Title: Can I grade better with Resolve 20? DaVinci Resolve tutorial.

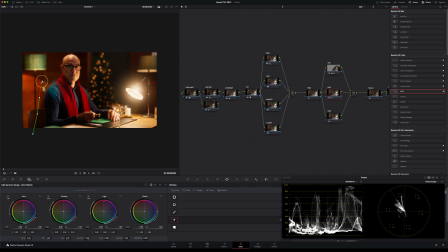995s
And I'm just going to draw a shape around our subject. Again, nice and loose. No tight windows in here. Move that over. Let's add some outside and inside softness as always. And I just want to pop our subject out a little bit. I'm going to use HDR. I'm just going to use exposure here.
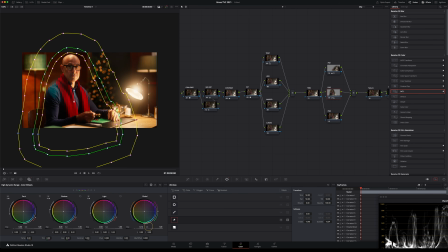1014s
Just lift it up a little bit, not a lot, because I don't want this to become obvious what's going on. Something like that. Now we could use the magic mask to highlight our subject. Let's have a look at that. This is the version 19 magic mask. Now what I am going to do in this episode is I'm going to take this into version 20 and do some of the newer features in there. I'm going to do that nearer the end, but this machine is running my main programs that are for broadcast. They're not all signed off yet, so I can't update to version 20 just yet, but I will be doing so soon.
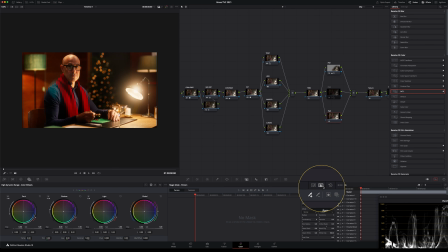1045s
But let's just see what the version 19 magic mask gives us. I'm going to go to person mode here and better and just draw around, and let's have a look how good we actually get this. So it's not bad at all, actually. In fact, it's better than I thought it was going to be. I've used the magic mask in version 19 before, and I have been tripped up on a few occasions.
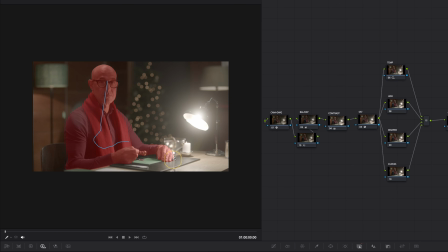1066s
And yeah, it's missing a bit of his finger here, so we can just drop that in there. But unless that's perfect, it's gone a bit over his jumper there as well. And we've not even seen it on the move yet. So unless that was perfectly accurate, it's going to look a bit weird. So I'd rather use power windows in this instance.
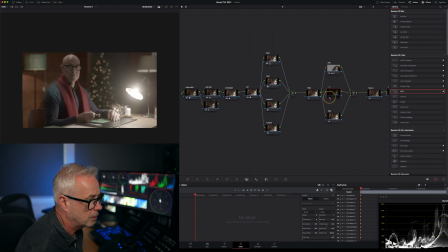1081s
So I'm going to reset that. And go back to this power window where I was working. Oh, I need to take that highlight off. And so I've just lifted that up a little bit in the exposure.
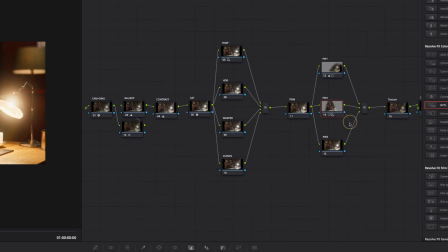1092s
And what I'm going to do is to get the background going, I'm going to take the alpha output of this node and feed it to the alpha of the next node.
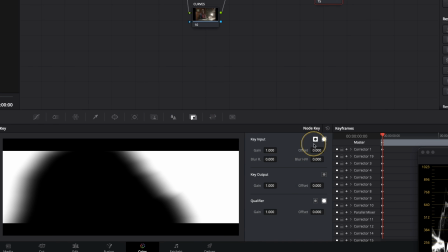1099s
And I'm going to invert it. So I'm going to use my key node here, invert. And now what I can do is anything I do on here is the inverse.
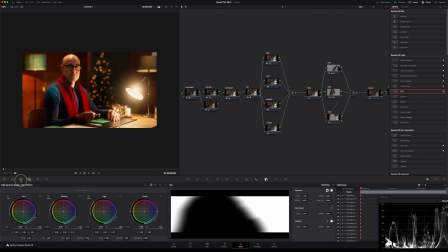1106s
So let's go to our primaries here. I'm just going to bring down my gamma a little bit. Again, I don't want to do too much here. You know, a little goes a long way in these sort of things. A little bit of gain maybe. Just a touch. Let's have a look at that. So now what we've done is brought the lamp down as well, because that's included in our selection.
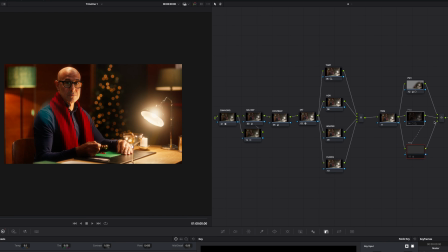1127s
So let's have a look at what these two are doing. So that's off and on. So it's really helping our subject to pop. So now what I could do is go to this power window here, where we had the light source, and just check that I'm happy with that. Remember, we only brought that down at the beginning because it was really affecting what was happening on our scopes. I'm just being careful we're not getting too hot on our saturation here.
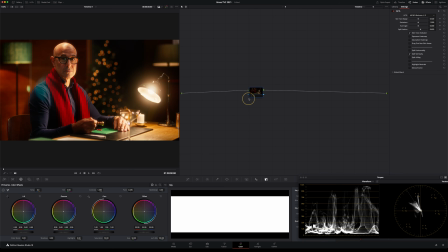1147s
Let's have a quick spot check of our skin tone as well. We've done quite a bit here. Let's just check we're not going too off here.
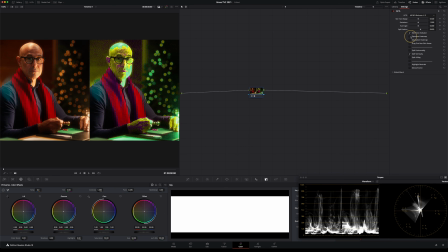1153s
That's looking really good. You've also got here an exposure heat map, so we can actually have a look at the exposure of the skin tone on here. So anything red means it's a little bit hot. We can see that quite clearly here. Anyway, I don't mind that. So all that's left to do now is send this to my laptop, which is running version 20 of Resolve. I just want to see if there's anything in there that I would use in 2025. But first, let's have a quick look how this compares.
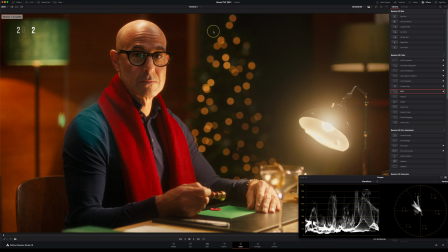1176s
So this is what I've just done today. And there's the original video. So it's quite a difference, actually. I think, well, it's for you to decide whether it looks better or not. I think it does look better. This looks a little bit green.
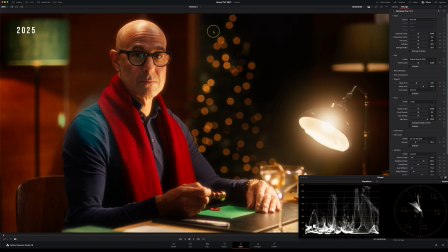1187s
This looks better. I think it just looks smoother. I think the density in here is much nicer in the scarf. There's much more separation between him and the background. So personally, I like it. Maybe a little bit too much bloom going on here. I'm going to just knock that back. Let's get that right.
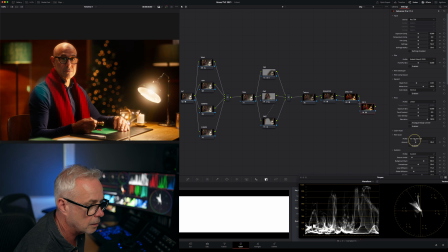1203s
I can here. Let's put the bloom back to where it was. Yeah, it's way too strong. Let's bring that back. So I'm going to export this out now to my laptop and let's open it up in DaVinci Resolve version 20.
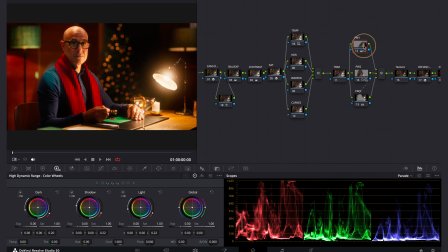1216s
I'm just looking at the lamp. It's still looking a little bit hot to me. So I'm just going to come in here and I'm just going to bring my gamma down a little bit more on that. Just checking I can't see any of the window shapes, but that's looking good. Now, one thing I wanted to check in here was with these two power windows that we got.
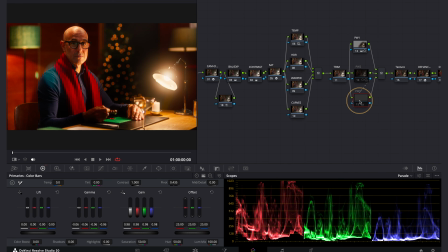1234s
So I'm going to switch them off. I'm going to create a new parallel.